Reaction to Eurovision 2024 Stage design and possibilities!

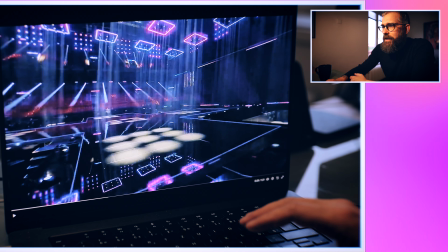(2:26)
like 23 24 cameras also in here you can see the light beams also
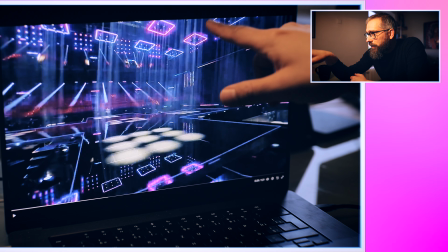(2:31)
covered in LED and RGB lights of course all of them are very strong powers
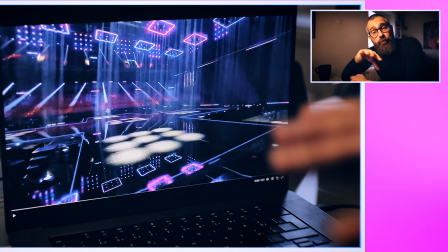(2:37)
like source of light and light it's essential for camera work in general like if it's
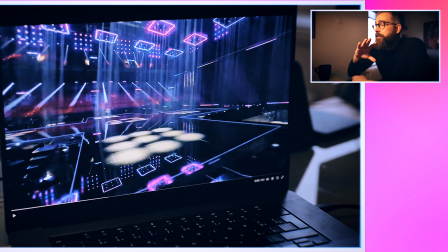(2:43)
something a good camera design about its light light is
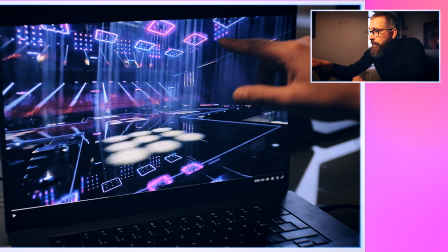(2:49)
the most essential part and you can see that there are so many light sources already there are lights over LED screen there are lights over those like
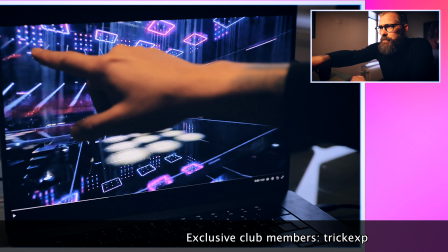(2:58)
square beams elements whatever it is there are also those RGB lights which I don't know if they are lights or just RGB points which are over
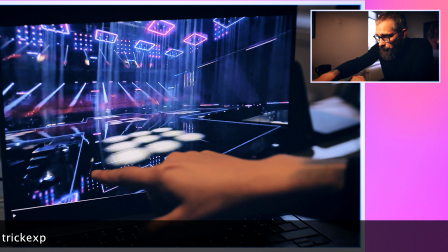(3:06)
here all the around the arena you can tell also reflections and also we have
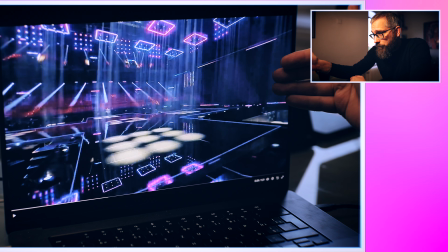(3:12)
led floor already we have the led back i actually thought before that
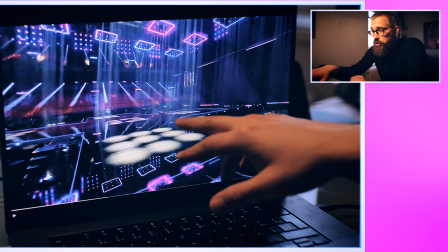(3:17)
this cross platform this central main stage would be connected by the green roomish
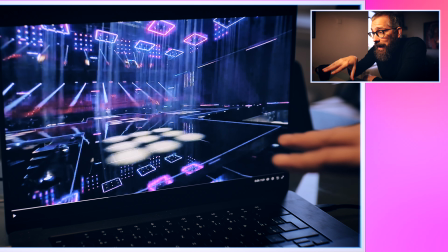(3:23)
led screen by catwalk after all it's not it's a one kind of
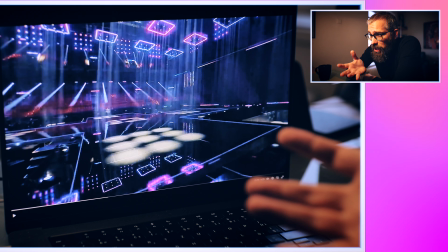(3:28)
piece of course because there is no space it's not a huge arena and what
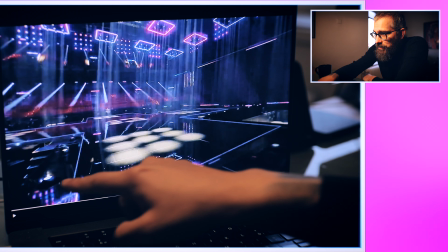(3:33)
they did this and you can see all the stairs or all the here are also
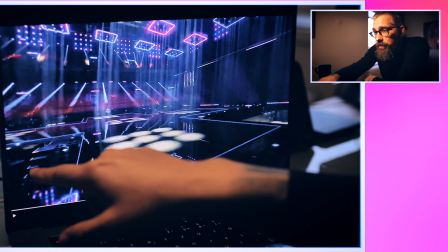(3:39)
like all you know every single corner will have a stair and there will be cameras around but what you can see in here
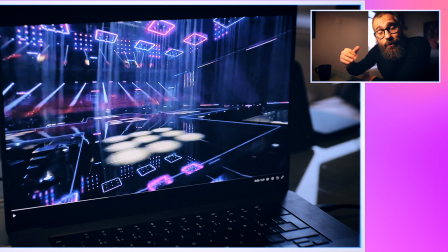(3:46)
that all those shapes all those shapes are creating space which is definitely
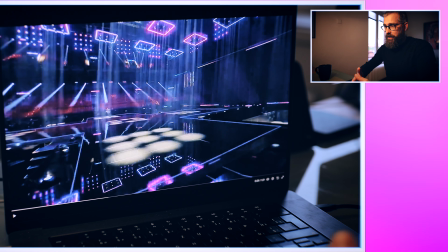(3:51)
needed and instead of creating everything flat they
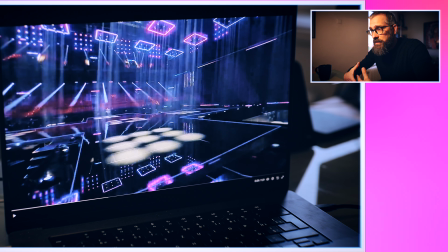(3:56)
created a depth and I think this is this will be the most important part of stagings
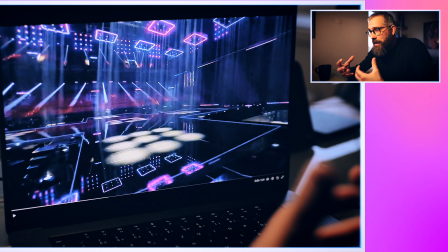(4:01)
of each country because they have so many elements they can work it work with that they
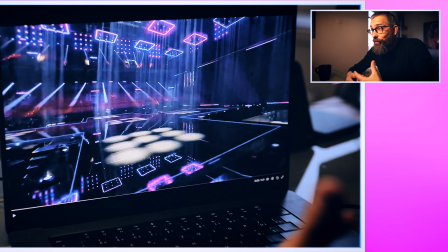(4:06)
can create depth to their to their acts also they can they can create a
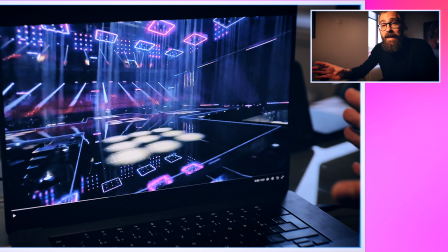(4:11)
different various backgrounds to their acts not just using led screen which also it's not that huge
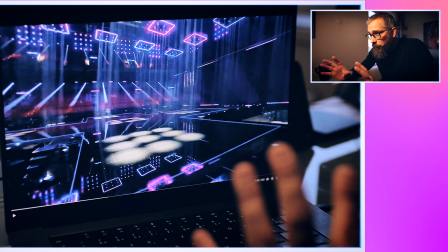(4:17)
like last year so in my opinion what florian wider created
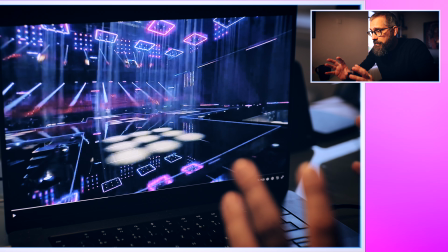(4:23)
here also with the team is that they did maximum to provide
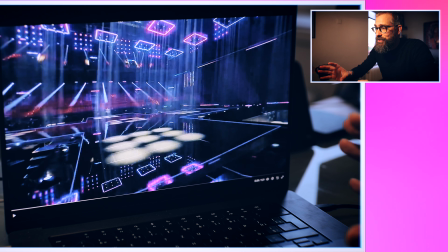(4:28)
artists acts countries with the possibility
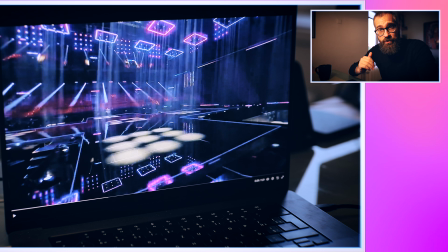(4:33)
to not have flat stage designs like last year because last year that was a
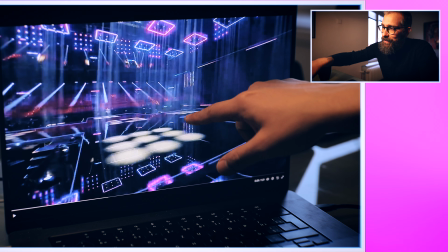(4:38)
little bit killing everybody was putting artists like over here the screen was too
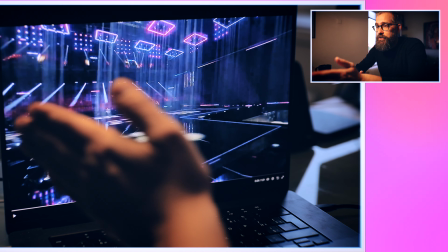(4:43)
big everything looked like they are close to each other because you must understand that in television work for example now if I go here you can see this this doesn't move but it looks if more closer closer to it i will be it will look like we are the one thing that's why i'm using the depth in here in the camera because it creates much more space it's briefing behind me if i'm just having flat led huge one and i will be closed i will be even two meters out of it it will look i'm i'm basically you know
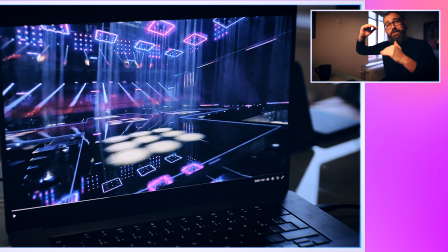(5:12)
on it which this is crazy because it plays with the perspective perspectives for camera this is a killing thing you need a depth you need
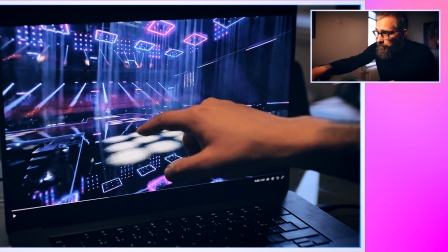(5:20)
a space so that's why this will be the main part of the stage but
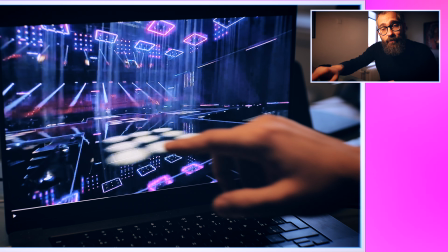(5:25)
after all i think all of those parts are very usable and let's continue with this
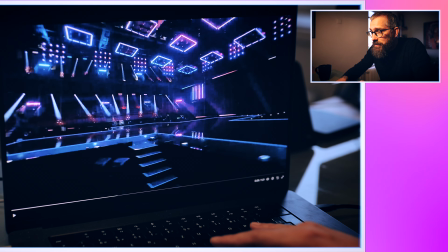(5:29)
sneak peek so we can see how the light works they
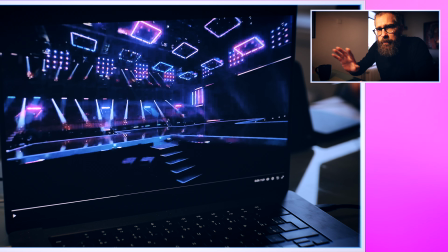(5:34)
are basically all everywhere everything can be lit up so i think Denmark
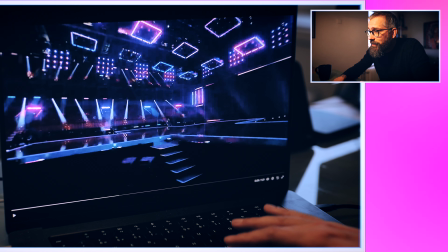(5:39)
will have their perfect light show they have in the national selection we can see that the light beams are going but what is perfect and we still
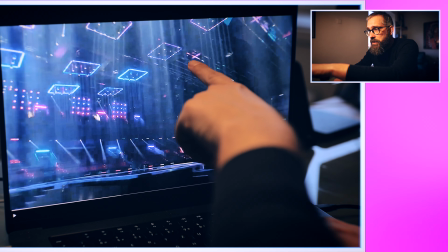(5:47)
don't see the other main element of the stage and it's already fascinating that all of those elements all of those all of those squares they can
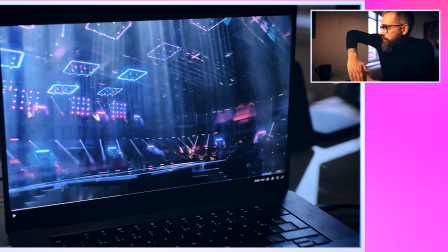(5:56)
move also and they can move in this angle so what is this one like
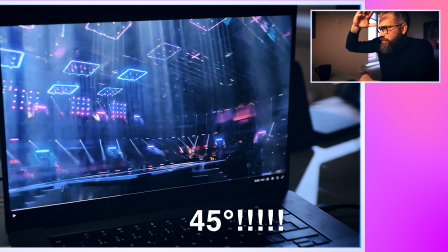(6:01)
90 degrees 90 degrees 90 degrees angle and
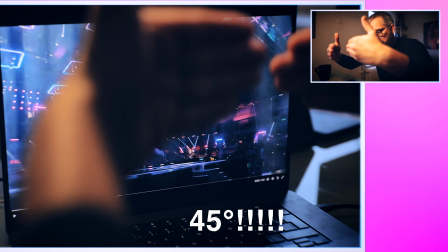(6:06)
also be used in various ways and also those panels are sliding down which is also brilliant okay